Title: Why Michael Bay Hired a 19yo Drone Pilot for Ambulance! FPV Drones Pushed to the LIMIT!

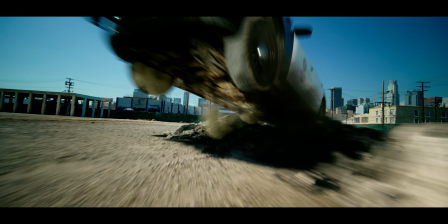(16:31)
So that was to light up underneath the car because Bay wanted to make sure he had exposure underneath the car for when we fly underneath it.
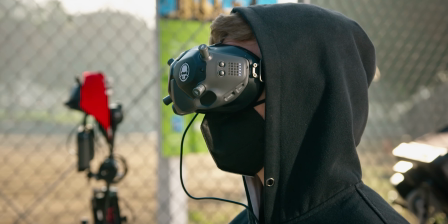(16:37)
Does it fog up your goggles when you have the mask on? It does, Just doesn't don't breathe for like 5 minutes.
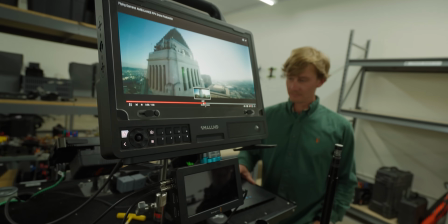(16:41)
And it's fine. It's kind of true. You really just breathe very subtly. Flying around for fun in this one. What do you mean by flying around for fun? So, I mean, that was one of those shots where we were actually testing the drone. When you're on a movie set, you have all these street lock-offs. You get the ability to dive all these buildings that you normally wouldn't get to. Dives were actually asked for by Michael Bay multiple times during the movie. So when we had the opportunity to do that and also, you know, test the drones out in the morning before flying around all the cast members, then this was one of those great opportunities to do it. And it's just a lot of fun. I mean, when you get to dive a $10,000 drone in downtown LA. We never get this kind of control. It's over while I'm editing and just sprays my laptop down. No, you need it. This is an intervention. Oh my gosh. Now that it's done, are you happy? I'm happy I'm happy that I didn't have to do it either. That was very nice.
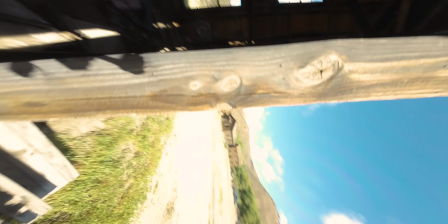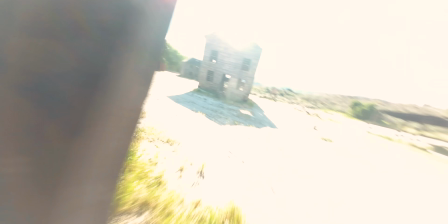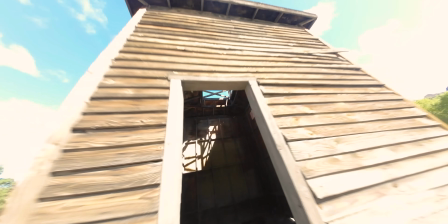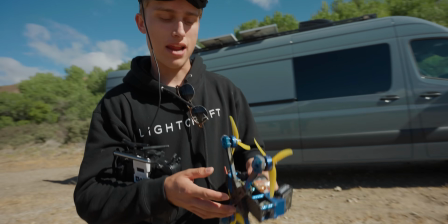(17:42)
So this is my design. This is a Rotorite frame. It's called the CL1, and it's got my signature motors on it.
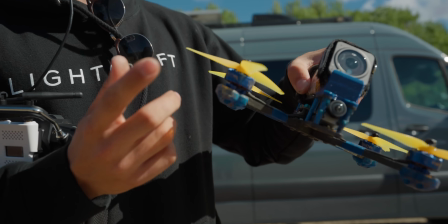(17:48)
These are Vanover motors. They're pretty dirty, but that's a good thing because it shows that they can take a beating. So I just see it fly into the building and just hear a dink. Well, you let him fly your quad in 30 seconds later. What do you have to say for yourself, Davis? That's why I hired these guys ultimately, you know? The drones just keep coming out. What is this one now? Can do the same shots as FPV and the precision and the speed. We have a gimbal.
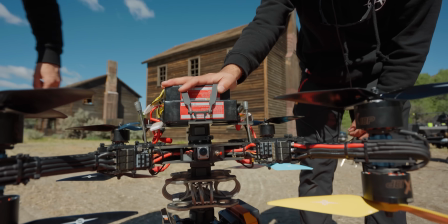(18:12)
So this is a full-on FPV drone, and then it's just dangling an entire gimbal. We can still be 2 feet off the ground and going 80 miles an hour.
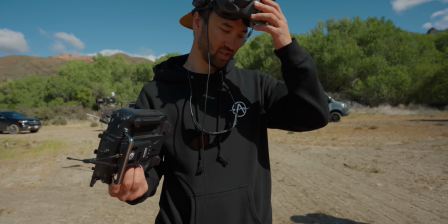(18:19)
Because we're flying fully manual and we're flying in the goggles, you just have a lot more precision and like spatial awareness. You think this is going to be used in Michael Bay's next movie? Oh, 100%. So we're getting a sneak peek of what Ambulance 2 is going to look like.
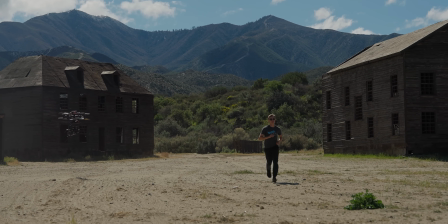(18:32)
Camera speeds, drone's clear. We can get lower than we ever could before, closer and faster.
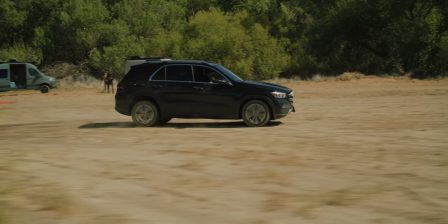(18:39)
Just tell me if you want me to go faster. All right, Evan, drive fast. I hate telling him that.
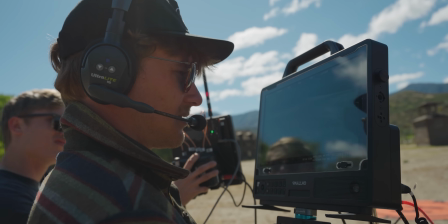(18:44)
You got it.
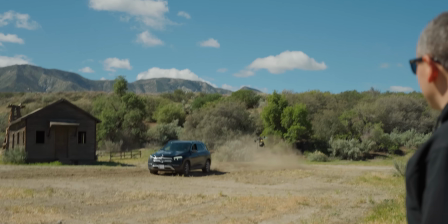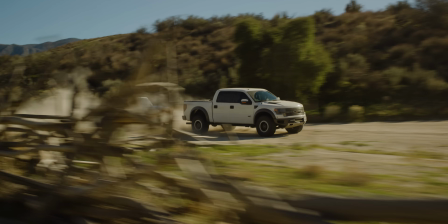Just another day at the office. You know, they put a little sticker over my Vanover sticker on my goggles to say Jet. Let me put that So I made sure to, you know, do him a favor and put retired champ because he's retired, you know, he's an old guy.
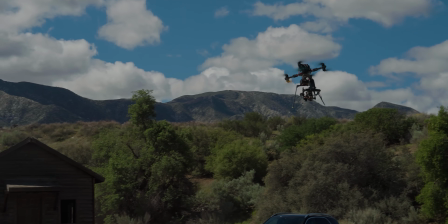(19:11)
I just want to see this thing power loop line of sight. Like, I want to visually be watching. Let's not power loop it. What? Basically, they're going to flip it, like a backflip in the air. No, come on.
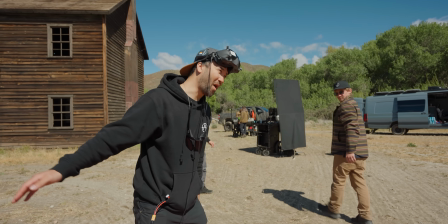(19:20)
with this whole thing. It will be a power loop. It's not that it can't do it, it's just not built for it. Yo, Dylan, you want to see something cool? Sure.
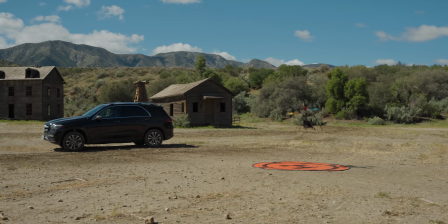(19:30)
Come on out. Oh!
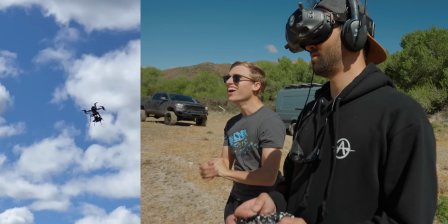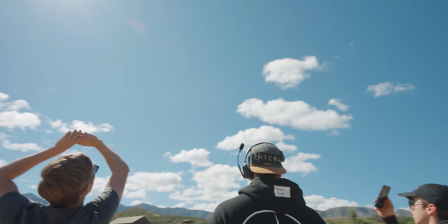(19:41)
Oh my god.
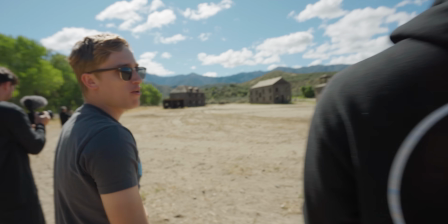(19:45)
Beautiful power loop. What a beautiful power loop. I think you're gonna have to take that sticker off now. What sticker? So my heart's racing. You know, it's pretty normal with these two on set. They're convincing me to do something I don't want to do, but it'll be cool.
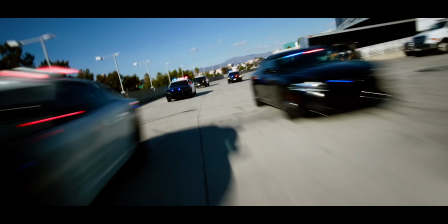(20:01)
Bay wanted the cars as close together as he possibly could, and he wanted some energy. Counter shots with the FPV drone really just bring that energy to the set that, again, you don't get with anything else.
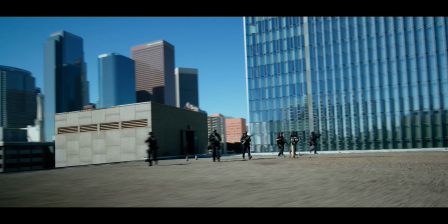(20:10)
Well, you couldn't put an arm car here. Yeah, you couldn't put an arm car there. In order to kind of get that flat but like pushing, I had to dive down sideways.
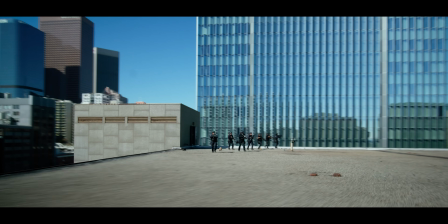(20:17)
And then he flattens out, and that creates this little moment. For about 4 seconds, it has that sideways motion. So what did Michael Bay say when you showed up and Alex wasn't there? He walked up and just said, "Hey, are you as good as a kid?" Well, I'm a 2-time world champion. He's only a 1. Actually, I'm a 4-time world champion, but I'm a 1-time DRO world champion.
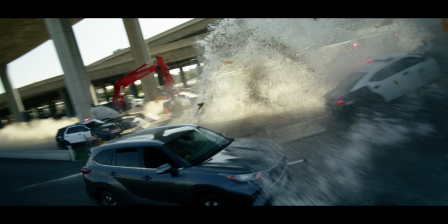(20:35)
He's a 2-time. Anyway. Oh, so there's water in the air now. The water can go anywhere, right?